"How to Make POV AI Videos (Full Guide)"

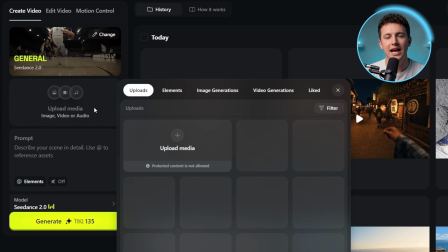[8:17]
So back in the video section, on upload media, you can actually use a video as a reference, not just an image.
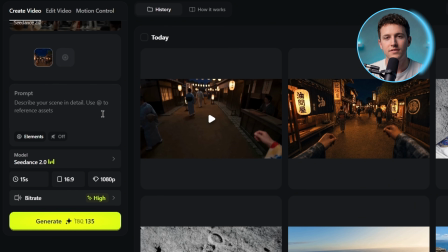[8:23]
And this changes everything about how you build a longer POV sequence. So let me explain what's actually happening here.
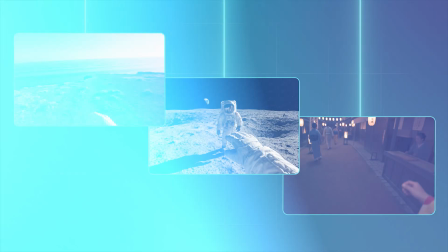[8:29]
Up until now, every scene we made started from a still image, and that single frame was the only thing the AI had to work with.
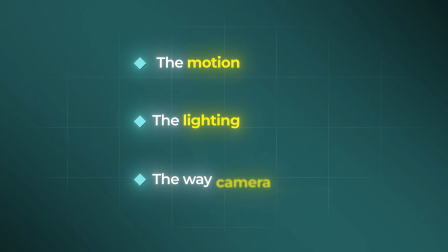[8:35]
So it had to guess the motion, the lighting, and the way the camera was already moving. But a video gives it all of that.
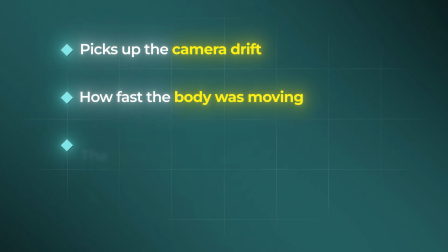[8:41]
It picks up the camera drift, how fast the body was moving, and the lighting, and then it starts the new scene from exactly that state. So I don't have to build a new starting frame, and I don't have to describe the whole environment again. The AI already has all of that from the video I use as a reference.
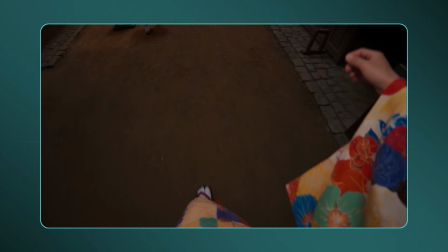[8:56]
And the video I'm giving it is the previous scene we just created.
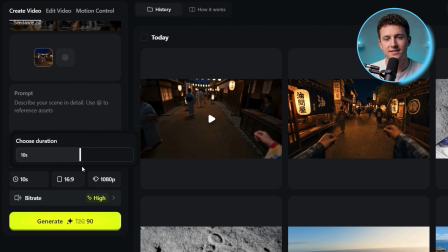[8:59]
For the duration, I'll set it to 10 seconds and leave the rest of the settings the same, so 1080p and 16:9.
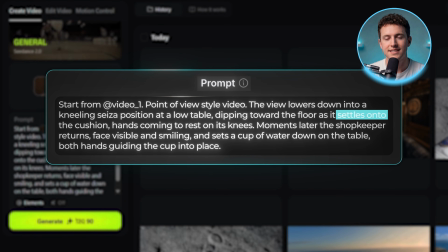[9:05]
Then I drop in this prompt, where I basically tell it I want my character to sit down at a table while the shopkeeper is putting a cup of water in front of me.
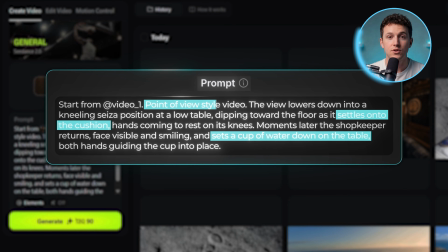[9:13]
And notice I'm still using the same tricks here, the point of view style line and a full description of the body movement.
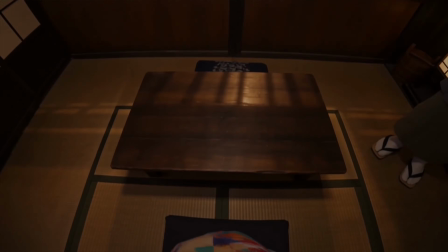[9:18]
So here's the result.
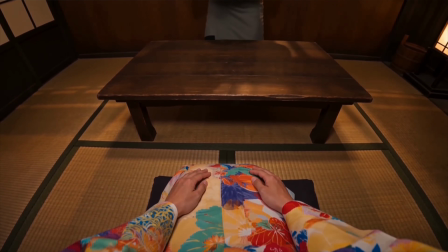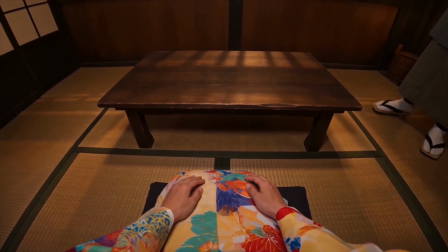[9:28]
It starts exactly where the last scene ended, and it keeps the POV style too, which is exactly what we were looking for.
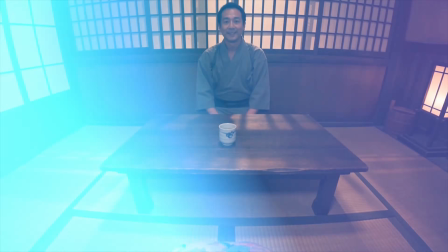[9:34]
And because it's building on the previous AI shot, the outfit and the lighting carry over. Now we've got two separate scenes, so the last thing left is to stitch them together.
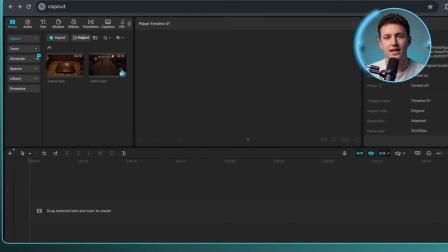[9:43]
I'm using CapCut for this, but honestly, any editor works. I'll open a new project, then I drag both scenes onto the timeline, the street walk first and the shop scene right after it.
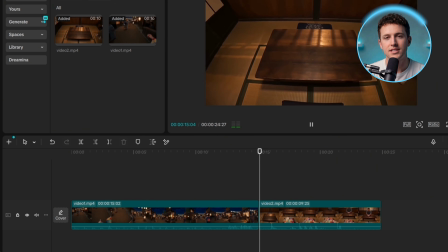[9:52]
And I don't put a transition between them, just a hard cut. The second scene already starts where the first one ends, so a fade would just make the cut obvious.
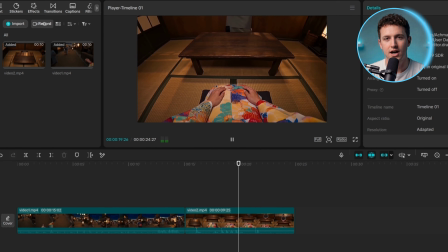[10:00]
And the hard cut is what makes those 24 seconds feel like one single shot. Then I'll export at 1080p, and let's take a look at the whole thing.
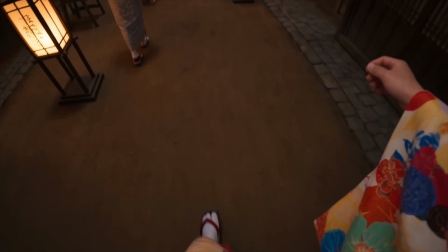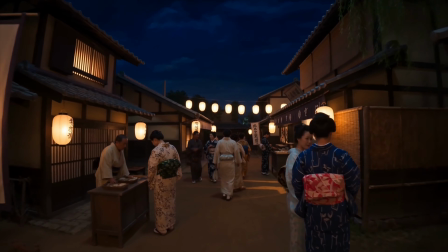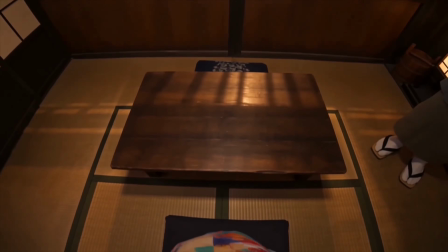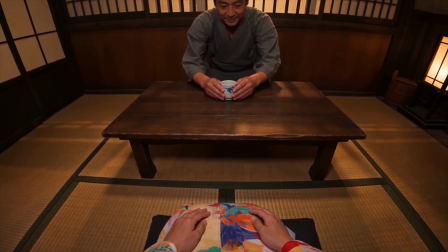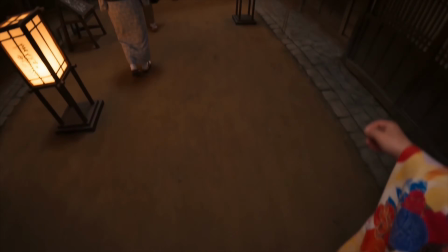[10:32]
Honestly, if you showed me this without telling me it was AI, I'd actually believe that someone filmed it with a camera strapped to their head. So if you've ever wondered how to make high-quality POV videos with AI, this is it. But without the right tools, it's impossible to use this workflow. So go sign up to Higgsfield using the link in the description down below. Thanks for watching, and I'll see you in the next one.